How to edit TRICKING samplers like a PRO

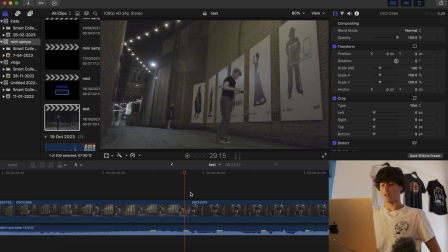[4:09]
The other thing you can do is line up the cuts with the beat.
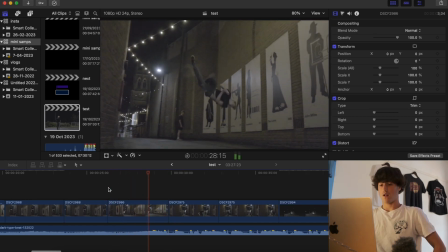And as you can see, that makes the sample a lot more interesting and a lot more flow into the next clip.
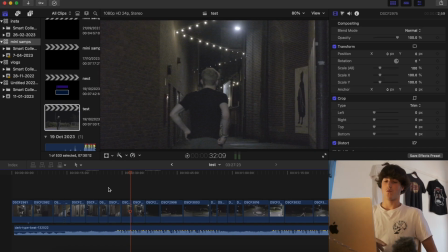[4:23]
Right, so I'm going to line up all the clips with the beats, and I'll get back to you on the next step.
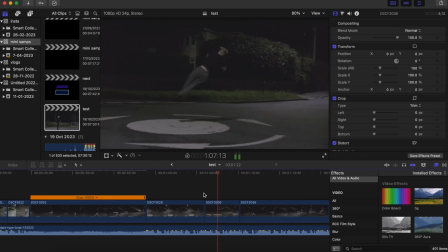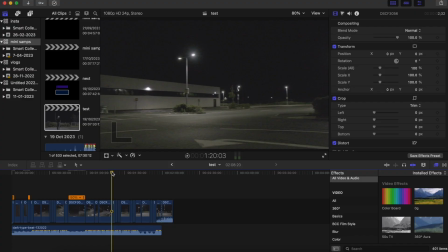[4:36]
Right, so I finished lining up the clips to the music. I'm just going to show you a little snippet of some good beat drops from a previous sampler.
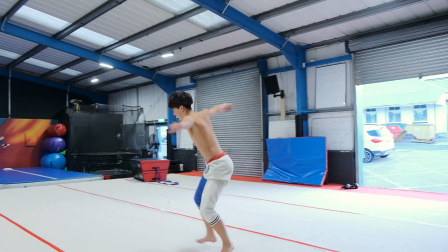[4:43] Migrate till I'm savage.
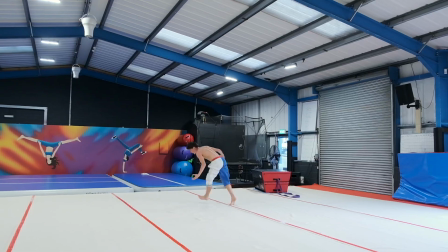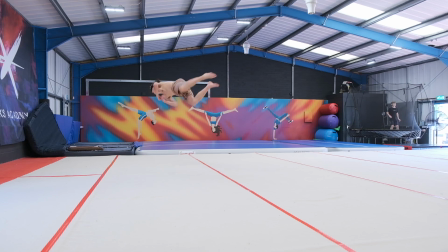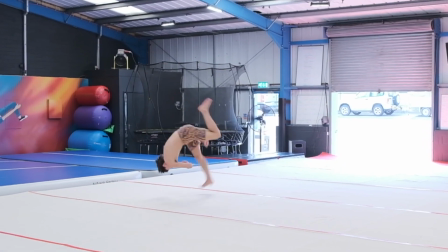The next thing I would normally do is add some effects and transitions, but I'm going to leave that for another video. If you wanted, you could leave it at that and just do some effects and transitions, but here are some extra little things that you can do just to make your sampler that little bit more interesting.
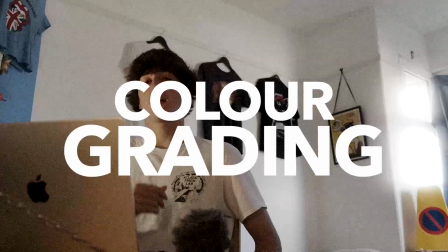[5:13]
The first little extra thing you can do is called color grading, and this is basically where you fix the colors in your image.
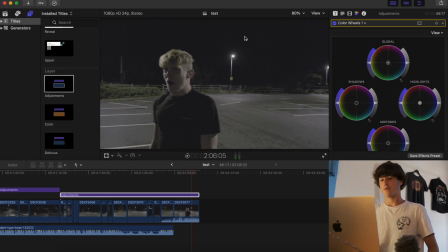[5:20]
So if you have a look at this image that I've got here, you can kind of tell this black is kind of gray and it's kind of desaturated. So what I would do is go into the shadows, make it a little bit more black, maybe lift up the highlights a bit, and you can play around with all these things until it looks better.
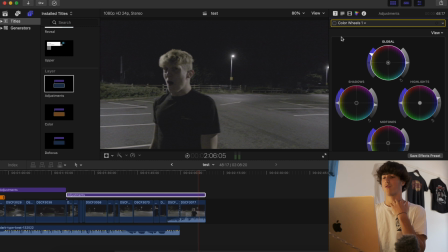[5:38]
It looks a little bit more realistic. Depending on the effect you're going for, you might want that desaturated look, so I think that's what I'm going to go for. But it starts to look a lot better when you fix the colors. This isn't the thing I'm best at, so if you want to see some great color grading, you should look at Ethan Turner's samplers. He's enhanced some colors and he's desaturated some colors, which changes the perspective, changes the focus, makes it seem a little bit more unnatural. Now it's time to do the final step, which is sound design. Now this step's usually underused in tricking, but I think it can add a lot of atmosphere to the story. So what sound design is basically just adding in the background noise of the place you are. So in this place I am at the moment, we're in a city.
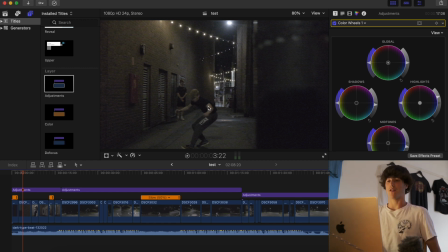[6:19]
What kind of noises would there be? That's what you got to think about to add some more atmosphere to this scene. So I'm going to use a site called Pixabay. Go to sound effects, and this is free. So we've got some city background noise. Put that in the background. You don't want it to be too exaggerated. If it's subtle, it's going to be a lot more of a nice effect. If your clip doesn't have much background noise, something you can do is find the landing sound. So if you have a nice spring floor, it makes a nice sound. You get the tuck sound, all the satisfying sounds what we do while tricking. You can take them out, put them in the video, and it will add some atmosphere. Hopefully using some of the tips from this video, you're going to be able to make your next sampler an absolute banger. Make sure to tag me in your samplers so I can check them out, and look out for the next video where I go more in depth about the filming side of making the best sampler possible.